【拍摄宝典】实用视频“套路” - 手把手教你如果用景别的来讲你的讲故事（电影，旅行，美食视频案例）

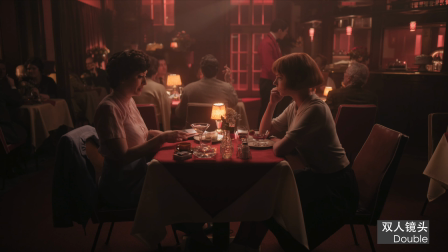4:05 那么我们就可以使用双人镜头所以镜头中我们要展示两个人和他们所在的地点
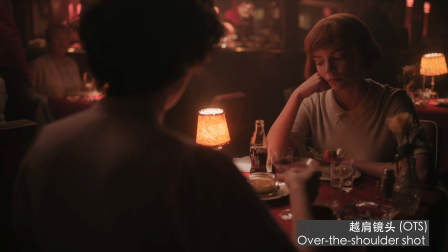4:12 之后我们可以接一个月间镜头OTS镜头通过一方的肩膀对焦在另一方的脸上
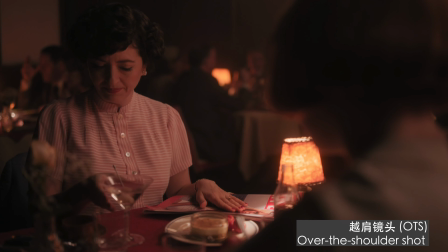4:21 表示他们正在对话中从月间镜头我们可以继续接单人镜头
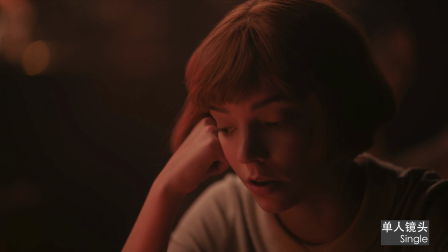4:27 可以重点表现单个角色的神态语言等等如果我们要进一步的展示对话的氛围和人物的情绪
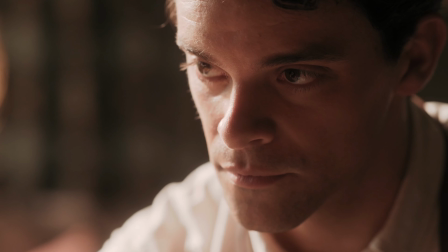4:35 我们可以接一个更近一些的月间镜头或者特写大特写等等
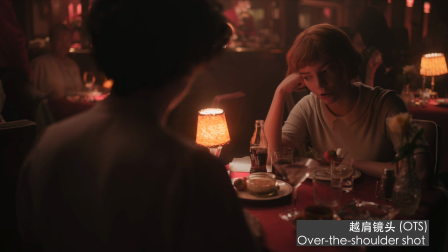4:40 刚刚我们认识了双人单人镜头月间镜头现在我们还需要知道最后两个最重要的镜头对于观众去了解场景至关重要第一个是定场镜头
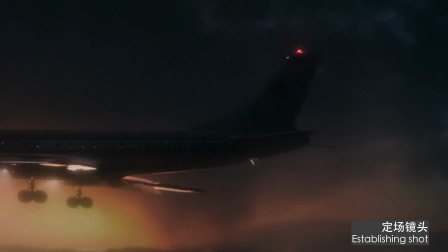4:54 它让你的观众知道故事发生在哪里人物要去哪里等等
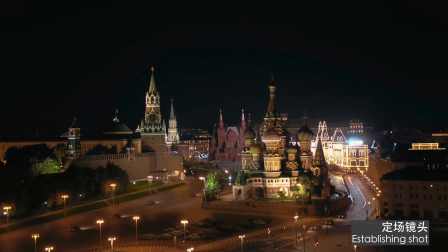5:00 定场镜头可以不必展示人物你可以指拍建筑物
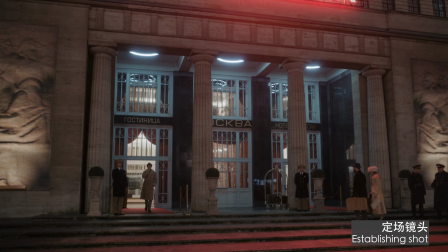5:04 房间公园商场等等下一个镜头是主镜头主镜头非常重要它的作用是展示地理位置和人物之间的关系等等
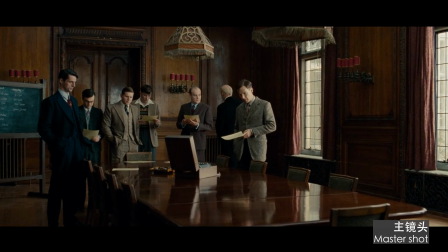5:15 有点像我们之前说过的双人镜头但是在主镜头里可以是很多人
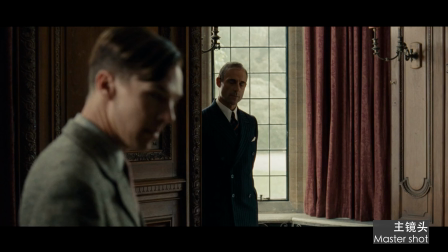5:21 有的坐着有的站着有的在角落有的在说话
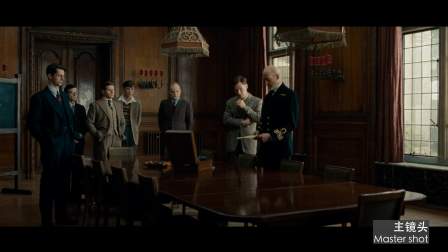5:26 在拉近人物的脸之前我们先要由主镜头去展示他们的相对位置
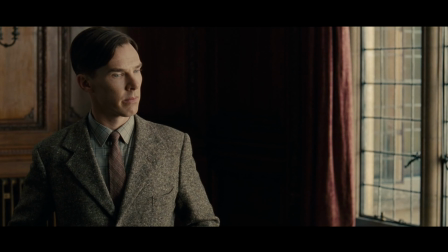5:33 如果只有每个人的特写观众将不知道他们是否在同一个空间
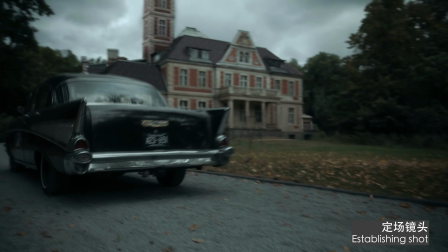5:38 所以套路就是定场镜头让我们知道故事发生的地点
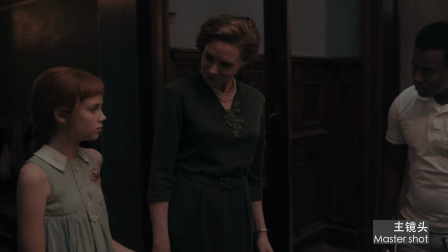5:43 然后再开始主镜头让我们知道人物之间的关系和相对位置
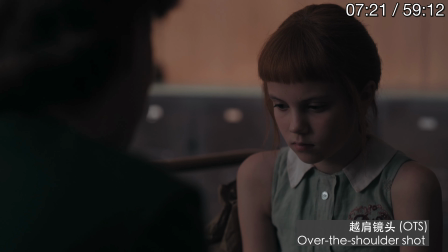5:49 之后你就可以拉近去拍月间镜头单人镜头钟景或者是特写不管你用什么方式去讲故事首先你要让观众知道你的故事发生在哪里为了让你更熟悉景别的使用套路呢我们现在来看两个例子银屏的右下方会显示景别的使用名称我们先来看一个美食Vlog的例子吧